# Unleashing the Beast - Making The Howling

So when they blew on that, my eyes would bug out, and suddenly I would stop dead and my body would start to convulse because I couldn't breathe anymore.
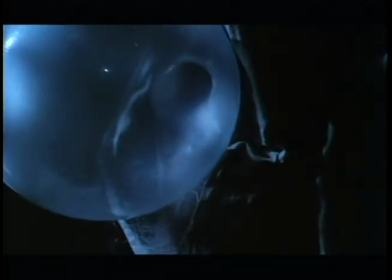[37:08]
And we had a few laughs when my shoulder got overinflated and exploded on camera. A little bladder goes a long way, we've discovered. We were bladder but wiser when we were finished. At a certain point in the transformation, we realized that we aren't going to be able to use the actor anymore, but the face is going to become so unhuman that you've got to go to puppet heads.
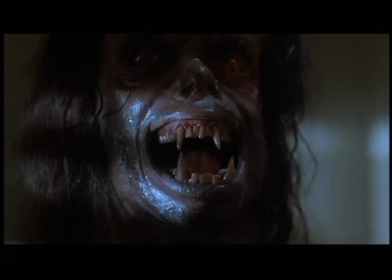[37:29]
So Rob sculpted a whole bunch of heads that have all sorts of mechanics in them to change from human to monster.
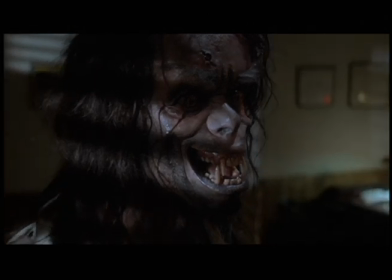[37:35]
The trick comes in, well, how do you shoot such a thing?
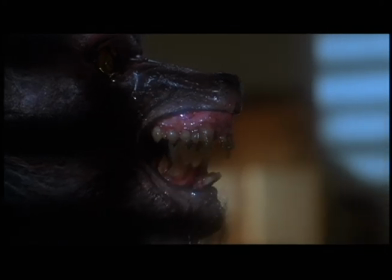[37:38]
It's always better to move the camera if possible, because that gives you a little more illusion of reality for something that isn't moving very much. But also there's frame rates. The shot might start at 24 frames per second, which is normal speed, and as the action is progressing,
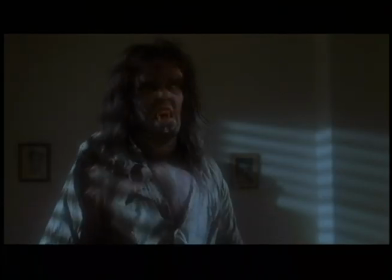[37:51]
we would maybe drop to 12 and speed it way up so it had an uncanny fastness about it,
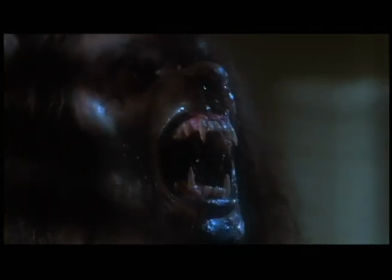[37:57]
or as it drooled, we might go at a high speed, slow it down in slow motion, so the saliva would drool slower. It helped hide the fact that the rubber was what it was.
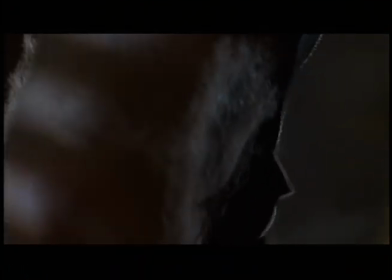[38:07]
And a lot of these things, we would go to the point they would break, because the rubber had a limit, but nobody knew where it was till you broke it. Once we added sound to it, then things that were mistakes, where something that was supposed to go smoothly suddenly popped, or if you put a bone crack on it, it looked like it was on purpose. And in fact, it was better than having it just go smoothly.
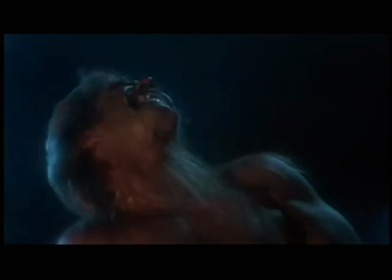[38:32]
When it came time to do the werewolf transformations during the love scene, it was quite apparent that we weren't going to be able to afford to do that in any other way than animation, which suggests a little more obviously than I would have liked that they've actually turned into wolves. The transformation at the end for Dee was intended to not look like everybody else, because she,
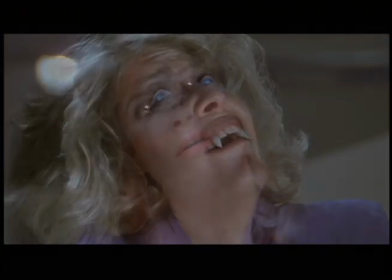[38:50]
being a good person who has been resisting the whole thing, it didn't seem right to have her turn out to be a slavering, horrible creature like everybody else. But I did feel from the character's point of view that she should be different than, a lot of the other werewolves.
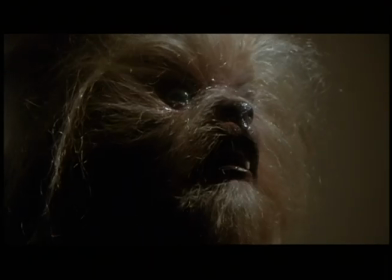[39:06]
Rob came up with a kind of, it almost looks like a Pekingese, kind of a werewolf. That was shot the day before the picture was printed, the day before the prints were made, in our office on El Centro.
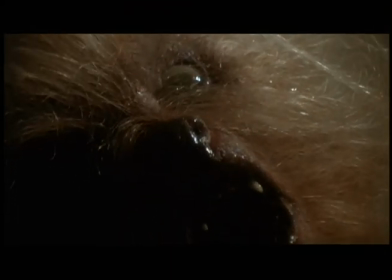[39:19]
And it was like done at the last minute, and it was just put up against the wall and shot in a huge close-up. And that whole scene is done in huge close-ups because of the fact that there was no set. The design of the werewolves in this movie was lifted directly out of
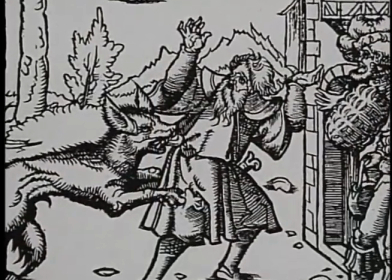[39:32]
the research that we did. There were old woodcuts.
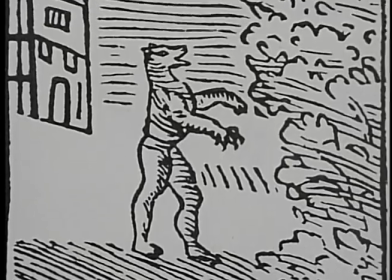[39:35]
They were, like 16th century woodcuts that showed this wolf-like creature with a long snout and the big ears, but standing on its hind legs.
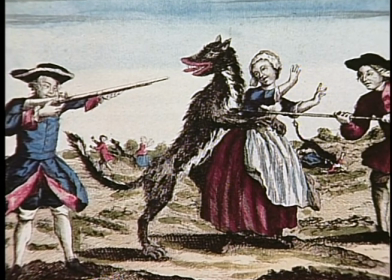[39:44]
So it kind of walked like a man, yet it had the backwards legs, and so it couldn't possibly be a man.
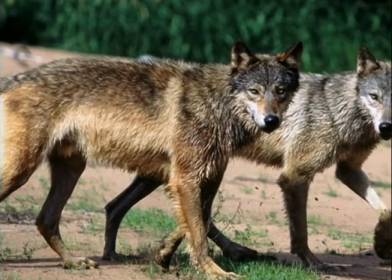[39:50]
You know, people are shaped a certain way, and wolves are not. Wolves have extremely skinny waists and these big haunches. So ultimately, we just ended up going with a real idea of what a huge wolf would look like if he was standing upright and, you know, could look you in the eye.
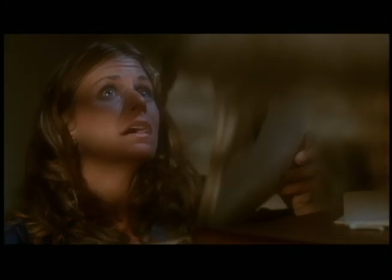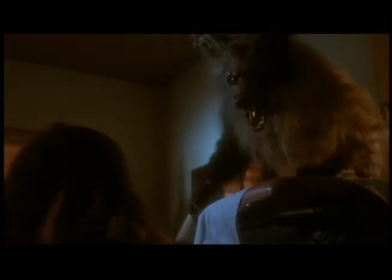[40:10]
You know, when we actually shot The Howling, the werewolves were not finished. So we didn't even really know what it was going to look like, how big it was.
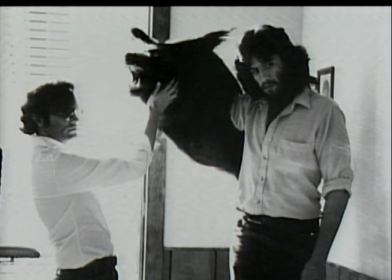[40:18]
Rob Bottin didn't have a lot of money to build all the werewolf stuff. So basically what he built is he built hands, and he built werewolf heads, and they look great, but they only went to here.
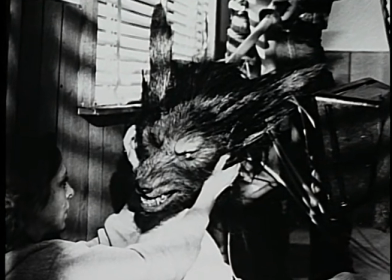[40:28]
And so that whole scene where she's killed by the werewolf was done rather perfunctorily originally, with these werewolf heads and hands.
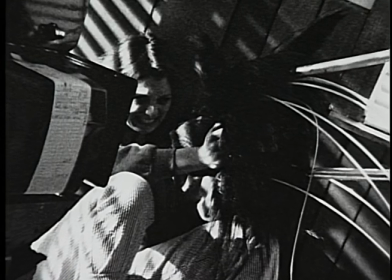[40:35]
And it proved to be somewhat limiting. And we had to go back to Embassy and say, listen, if you give us a couple of more bucks, we can probably do better than this. And we came back 3 months later to do all the interaction with the werewolf after it was finished.
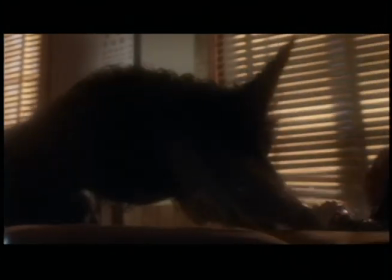[40:56]
We actually were able to afford to build a suit, which was sometimes worn by an actor, and other times would be just the legs.